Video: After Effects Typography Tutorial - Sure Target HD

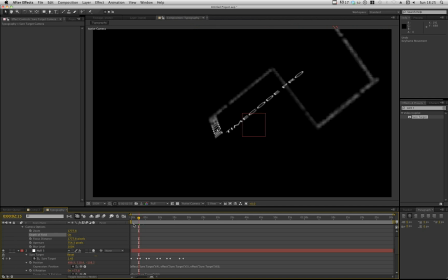753s
One other thing I'm going to have on there is some motion blur for all of my layers. So I'm going to click on one layer on my timeline, hit Apple A, and collapse these down just so I can see them all a little better. Now I want the motion blur on for the composition, and then on for all of my text layers,
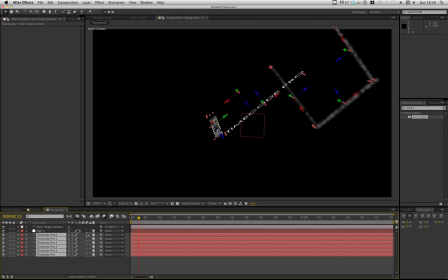768s
so I can highlight my text and check my motion blur tab. It's only a subtle difference, but I really, really like it.
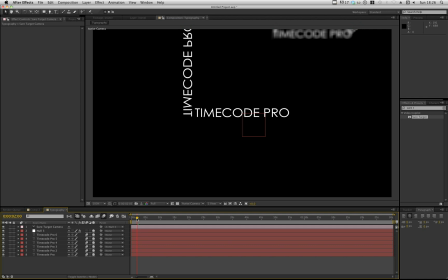778s
Whenever I'm doing any kind of text animation, it's just a given thing that I know I'm going to do. I'm going to put some motion blur on there just to sell it. It looks a little more organic, more natural. I think it's a must. Unless you're doing some kind of corporate work where it needs to be easily read and visible and all that.
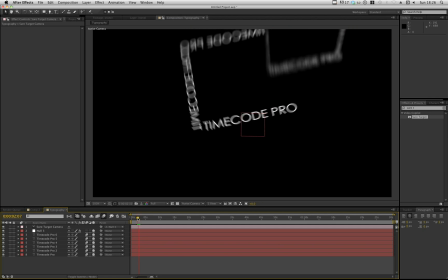793s
Anything creative, though, definitely have your motion blur on there. So that's looking nice and smooth. Good. Okay, so now I want to flip my colours around. So I want black text on a white background.
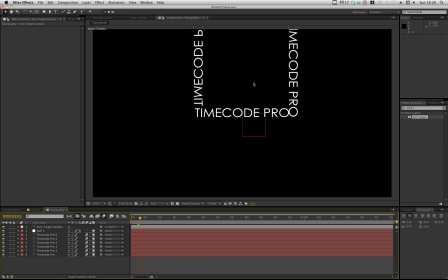806s
Now, I could go through the motions of putting in a solid, changing the text colour, but the quickest way for me now is to go adjustment layer, go to my effects, invert, click and drag onto my adjustment layer.
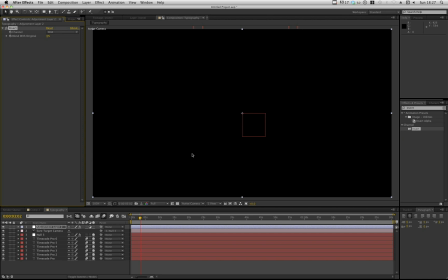822s
Now everything's disappeared because obviously our text is now black on a black background. It's technically not a black background. After Effects defaults to black background.
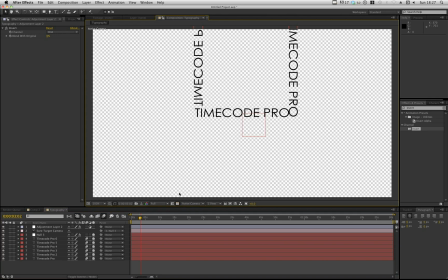834s
If you click this button just here, toggle switch, toggle transparency, you can see what's transparent and what's not. So obviously I can see that my text is there and there's not really a background. So I need to throw a background in there.
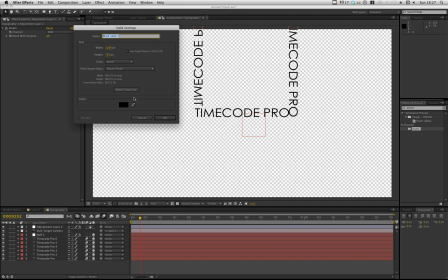846s
I'm going to go layer, new, solid. I'm going to make this background black.
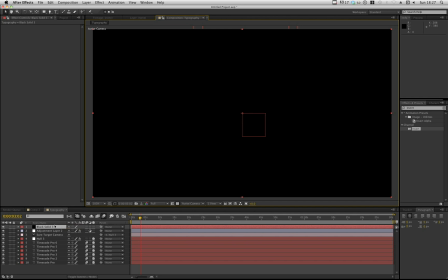854s
You may be thinking, why are you making it black? Because we've got black text. But obviously when I put it under my adjustment layer, look what happens.
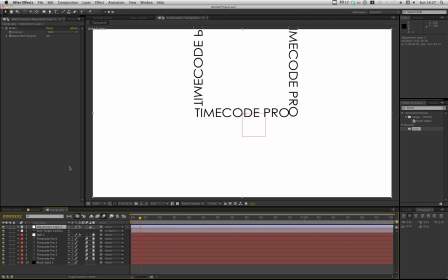860s
It becomes white because our adjustment layer is inverting all of the colours that are beneath itself. I hope that makes sense. And on this background layer, I'm going to throw in a ramp to give ourselves a nice kind of radial gradient. So at the moment it's linear.
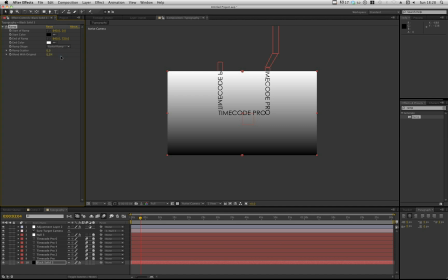879s
I'm going to change this to radial and move my points to where I want them.
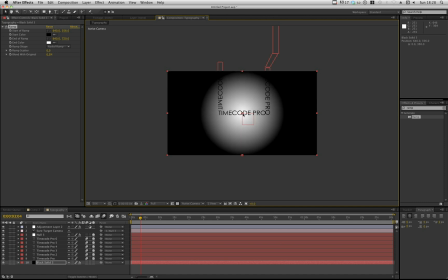883s
So I'm going to put this one pretty much dead centre and drag this one out just a bit.
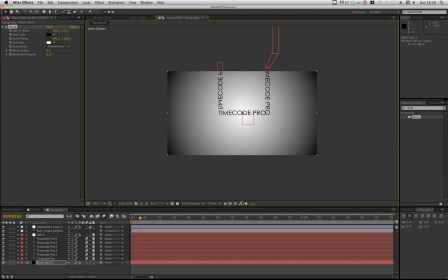892s
Now it gives us a nice kind of gradient in the background.
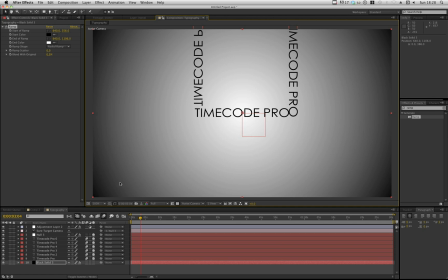895s
It also doubles up as a kind of soft vignette vignettes a kind of burnt edge corner look that draws all your attention to the middle. Now, one other thing I'm doing at the moment, which a lot of people seem to be doing, it's the in thing, it looks nice, is ramp scattering. Ramp scattering's used when you've got banding going on between sort of similar colours.
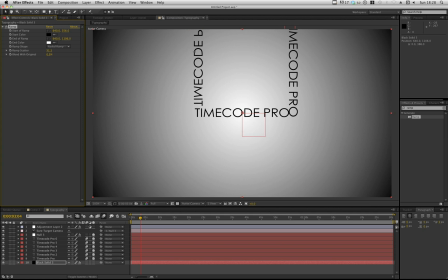914s
So if I drag this up, you should be able to see, if I drag it loads, you should be able to see everything starts to get quite grainy and pretty horrible, to be honest. You want to kind of just balance it so it looks right to your eye. I'm going to go around 40-ish, about 45 maybe. 7 bit too much still, maybe less.
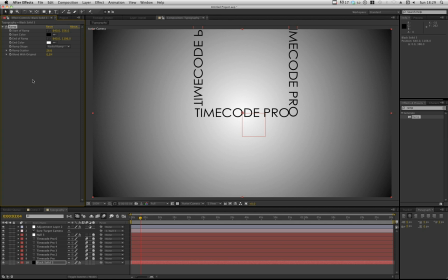936s
Okay, cool, that's cool. 26, around there. Only 20, 26, somewhere in that field is good.
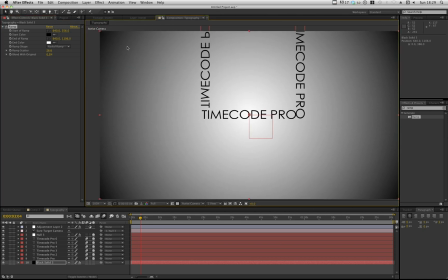943s
And all it does, it gives us a more kind of grainy, natural look that you're going to get off a camera.
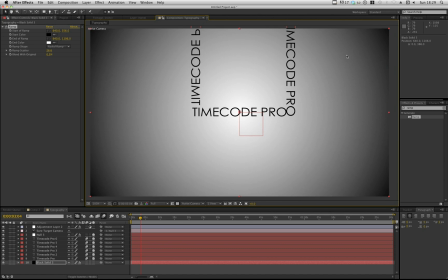947s
Not kind of perfect colours and perfect everything. Okay, so that's cool. Let's see how this is looking. That'll do. Yeah, I can see this is exactly where I want to be with it all. Now, obviously, it's up to you. You don't have to go for the same colours, the same text, the font. You know, it's entirely up to you what you guys do with it.
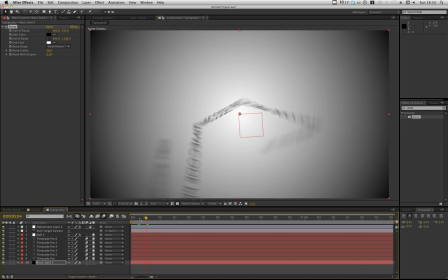965s
With it, there's quite a few neat little things you can do. Because we're working in 3D space, obviously, you can throw some particles in there. This obviously gives it more depth. Looks quite cool as well. But for the time being, on this tutorial, I'm going to call that a day, I think, and really leave you guys to have a play around with it.
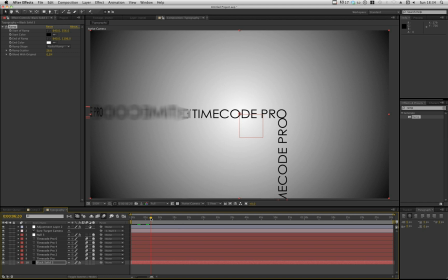983s
Any questions or queries or suggestions, requests, anything like that, by all means, drop us a message and we'll see what we can do. So thanks for listening, and I'll see you next time.